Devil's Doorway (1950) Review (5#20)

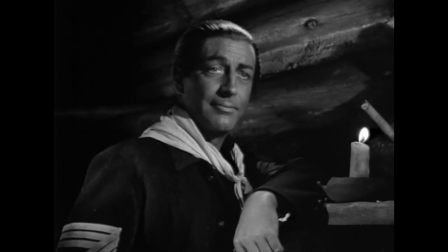0:00 If you like The Searchers, then you'll like Devil's Doorway from 1950. Robert Taylor plays an indigenous man who comes home after fighting in the Civil War.
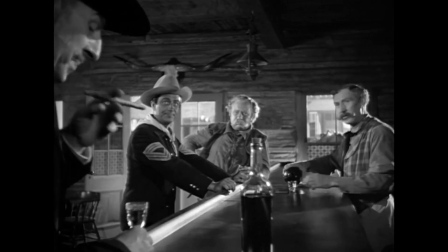0:07 Even though he won the Medal of Honor, he is still confronted by prejudice from some of the locals.
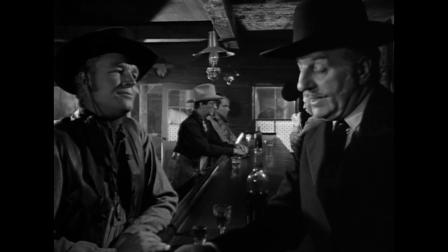0:11 One in particular is a businessman, played by Calhern, who's mad Taylor owns a huge piece of profitable land.
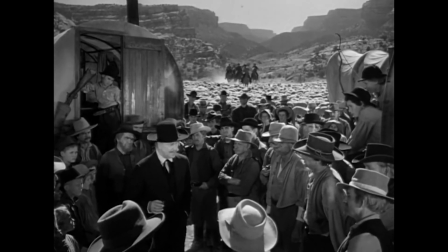0:16 When a wagon train passes through town, Calhern uses them to help him snatch the land.
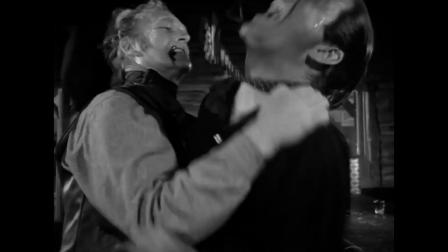0:20 That's a pretty progressive plot for a 50s Western, with one glaring blind spot, so let's talk about it.
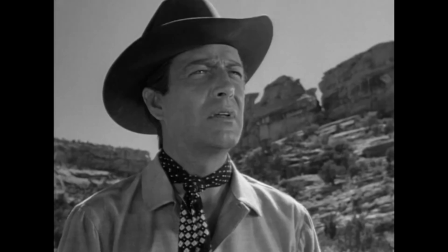0:26 Yes, Robert Taylor is in red face. He isn't supposed to be half white, half indigenous.
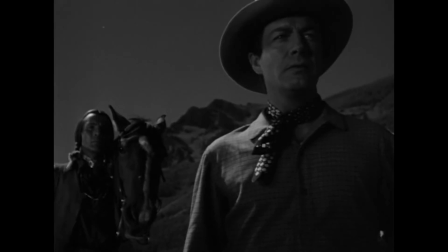0:32 He's supposed to be 100% indigenous. But I will say, he plays the part with conviction that it's almost refreshing.
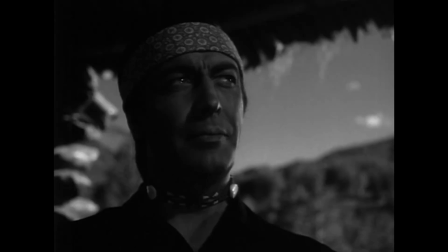0:38 Usually you see actors from this time play up stereotypes, but Taylor never does that, and even film critics back in the day like Bosley Crawford noticed it and applauded the film's writing.
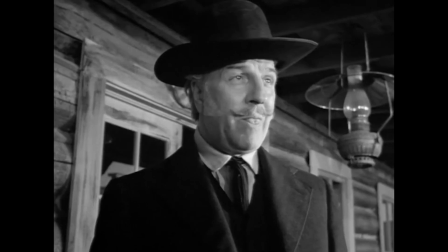0:47 And honestly, that's one of the best aspects of the film, the script. The way the film constructs the conflict between the hero and the villain is brilliant.
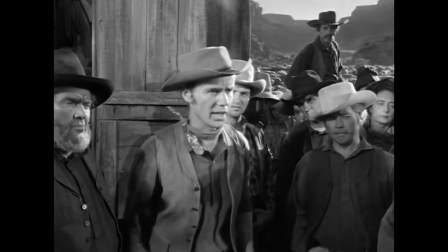0:54 Calhern doesn't just use racism to get people on his side, he plays on their insecurities and desires,
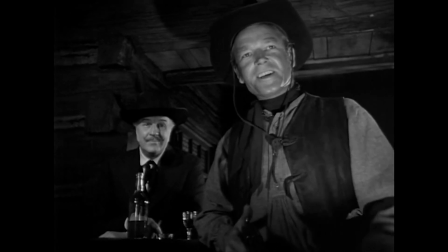0:59 then frames it in a way where they think Taylor is a greedy man, and he should have his land stripped from him.
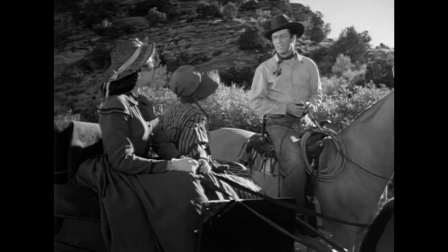1:04 Taylor too grows a prejudice after returning home, feeling that he should be given some respect after fighting for his country.
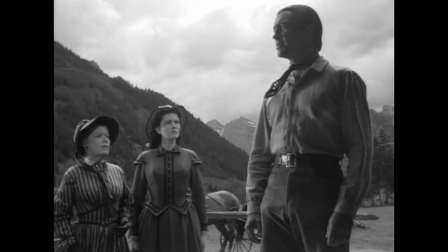1:09 The gritty realism of the conflict makes it very engaging to watch. The film is shot almost entirely outdoors and looks amazing.
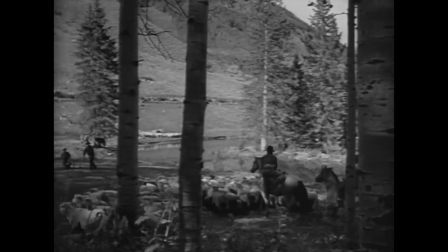1:16 Although there's a part of me that wishes it was in color so we could see the vibrant landscape, I actually think the film is better because it's in black and white.
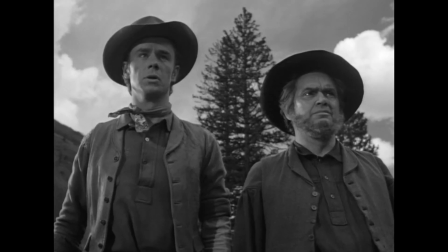1:22 For one reason, there aren't too many black and white westerns that were shot entirely outdoors. This gives the film a unique look that makes it beautiful in its own right.
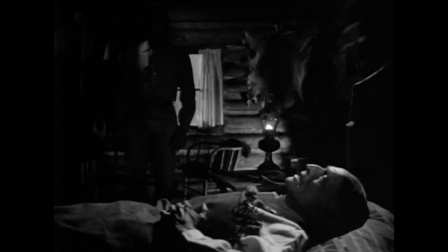1:29 The second is that the lack of color makes the story bleaker. The harsh aspects of the film hit harder and enhance the drama.
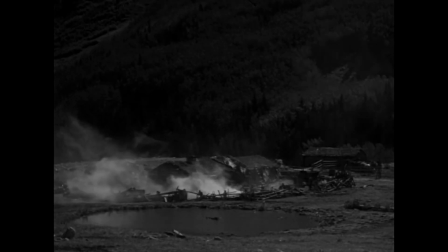1:34 And the night scenes are incredible too.
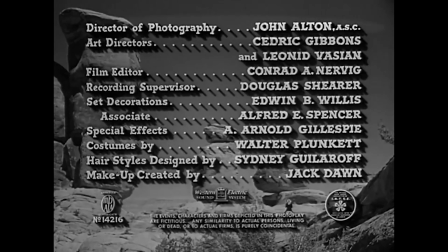1:36 It almost feels like a Western noir, which isn't a surprise once you see the cinematographer for this film was Alton, the king of shooting noirs.
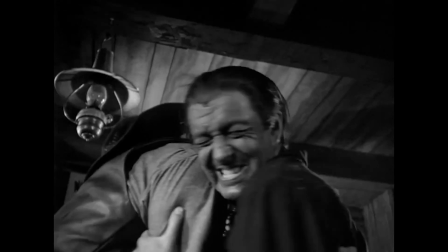1:44 It's nice to see his style at work in other genres. Speaking of behind the scenes, the film was directed by one of my favorite directors, Mann.
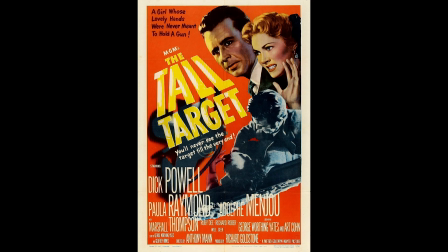1:50 I covered his films The Naked Spur and The Tall Target in previous years. One's a Western and one's a noir.
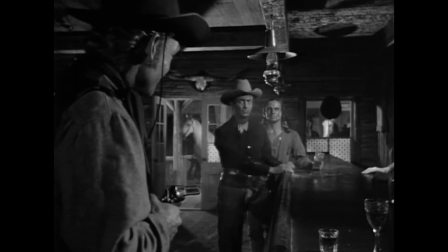1:55 Funny. It makes sense because there's some pretty suspenseful sequences in this film. They actually had my heart pounding at one point.
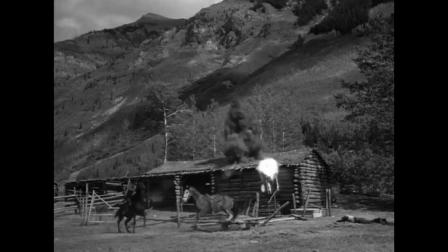2:01 The action scenes are pretty riveting too. Although this was considered more of a B-Western, you'd never know because of how well they utilize their budget and how creatively everything is shot.
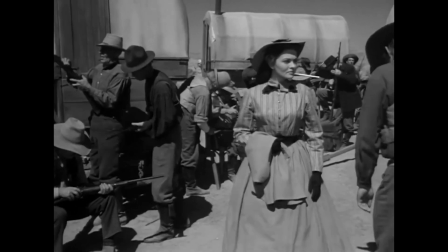2:08 When I was reading reviews for this film, everyone praised every aspect I praised,
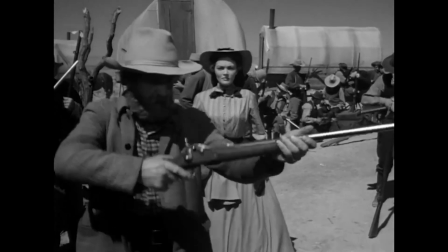2:12 but there's one part that I thought people didn't talk about enough, and that's Calhern.
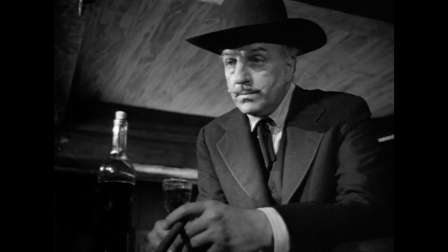2:18 My god, this is a despicable performance. I mean, he's played villains many times before, but never like this.
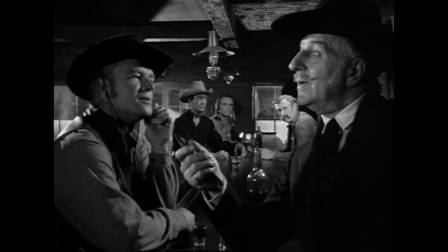2:25 He's so calm and calculating. It makes you infuriated when things go his way.
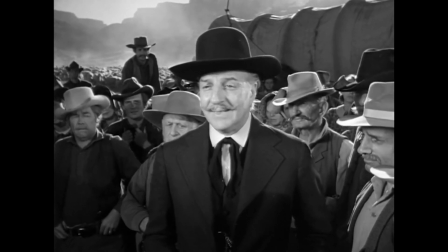2:29 No matter how many times Taylor one-ups Calhern, you just know Calhern has something up his sleeve.
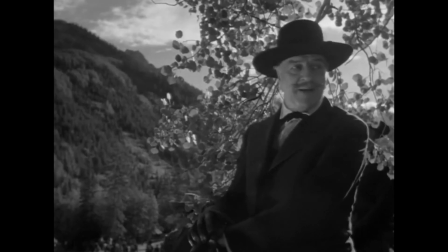2:34 I honestly think this is Calhern's best role, simply because I can't think of any other time I walked away from a film and thought, you know who was great?
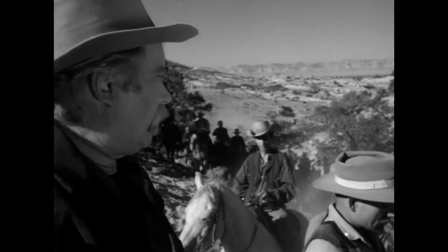2:40 Calhern. So, if you like The Searchers, you'll like The Devil's Doorway for its beautiful cinematography, powerful script, and its stark characters on all sides of the conflict.